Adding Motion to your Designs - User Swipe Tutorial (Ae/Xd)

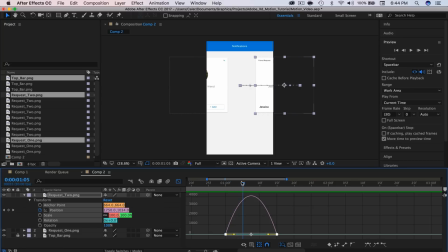So this looks more natural, and you'll see that it slowly builds up high speed here, and then it slows back down. So what we're doing by dragging this point right here over is at the beginning We're making it speed up really quickly and then
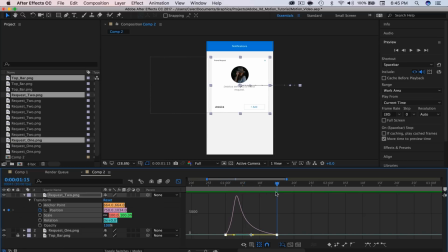it's gonna taper off at the end really slowly So that's all easy ease and the graph editor is allowing you do is to edit that timing and make it look
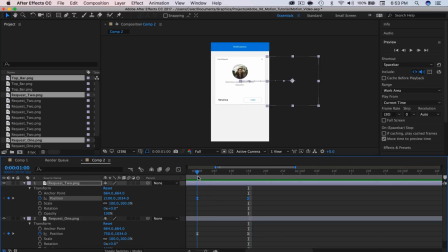a lot better Alright, so let's get back into the tutorial All right So now we want the user to swipe back to the first friend request. So I'm gonna leave a second in between So I'm going to go ahead to 2 minutes and 15 seconds and then I'm going to grab these two keyframes. I'm going to copy them and paste them here.
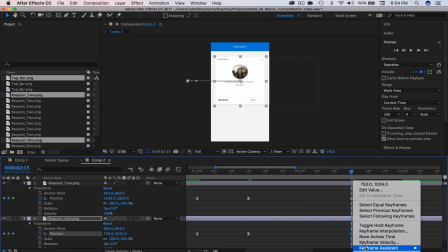So do the same thing, command C, command V. I'm going to right click keyframe assistant, time reverse keyframes, which is going to reverse these keyframes.
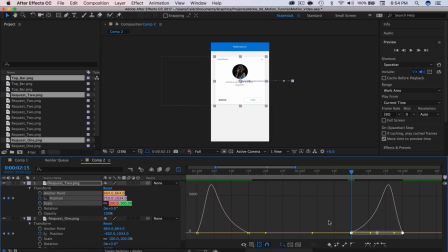And now we have to go to the graph editor because now you'll see that the hill is pointing the wrong direction. So to fix that, I'm going to make sure I have both layers selected because if you don't, it's going to look weird. I'm going to grab both of these points. So I'm going to click and drag to select everything. I'm going to put them back to their original state the best I can.
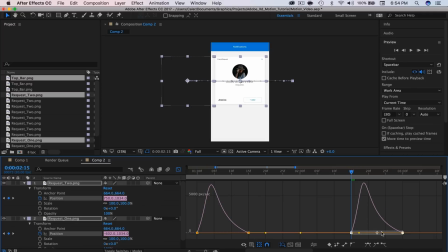I'm just going to eyeball it. And then I'm going to drag this to match the other point. And there we go. All right. So now if we play this, see it swipes over and it swipes back after a second.
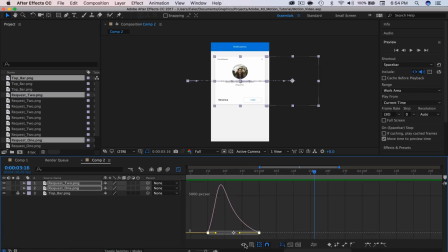That looks good. So I'm going to save that. And now all we have to do is add in the user interaction, which we're going to do with a circle.
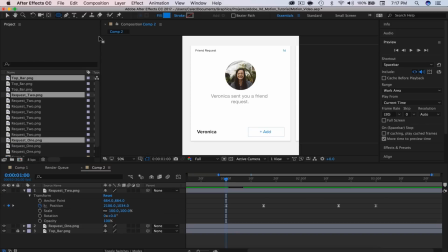All right, so I'm going to grab the ellipse tool, select that from the drop-down menu, and I'm going to hold Shift and drag out a circle. And then I'm going to go to Transform and set that to 80% opacity. Make sure I grab my selection tool back.
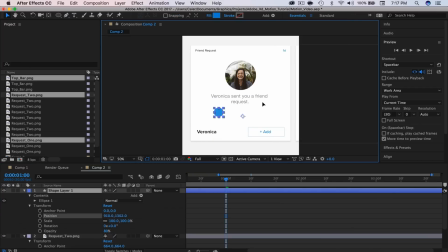And let's drag this somewhere right about there would be good. And so what we're going to do is at the start of the animation, we're going to keyframe the position, and we are going to be adjusting the opacity, but later.
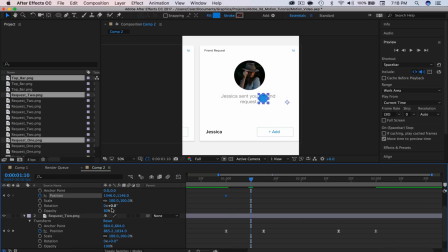Okay, so about 10 frames in, I'm going to drag the position of the circle over to the left. Something like that. To do that, I'm just clicking and holding and dragging. And so we have something like this.
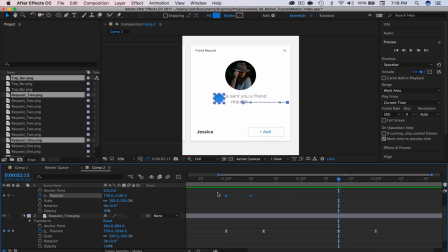Then over here at the start of the swipe back, we're going to copy these two frames, Command-C and Command-V, right-click, time-reverse keyframes. So now we have the swipe over and the swipe back. So now we need to play with the opacity so this doesn't show up 24-7.
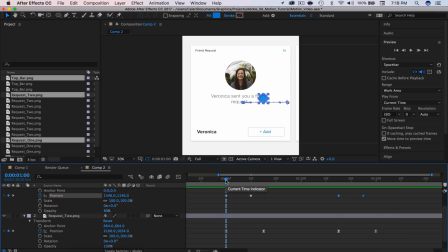And the reason I saved that for last is because this is a bit hard to kind of communicate through the camera. So at the start of the animation, I'm going to go back a total of six frames. Over here in the preview menu, you can select the previous frame button six times.
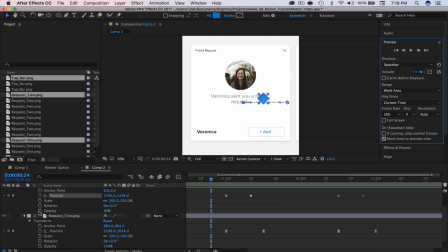So one, two, three, four, five, six. I'm going to set the stopwatch, and I'm going to set this to zero. So it starts off at zero percent opacity. I'm going to go forward two frames, and then I'm going to set this back to 80%.
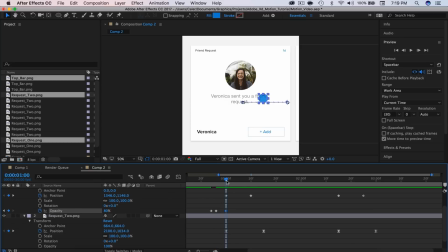Then I'm going to go to the start of the animation and set a keyframe. Then at the end of the animation, or the swipe animation, I'm going to set that to zero. So here's what that looks like.
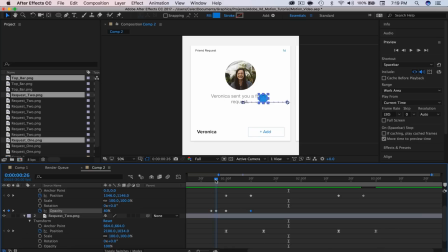So what that's doing is the user is like clicking and holding on the screen for just a slight second, so four frames, and then it slides over. I think that looks more natural than just having it appear and slide over. And that's just personal preference.
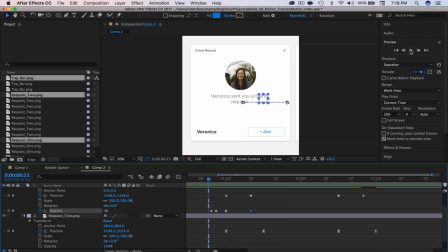If you don't want to do this, that's fine. It's up to you. So here's what that looks like. And so now all we have to do is do the same thing over here. Go over six frames at the start of the second animation.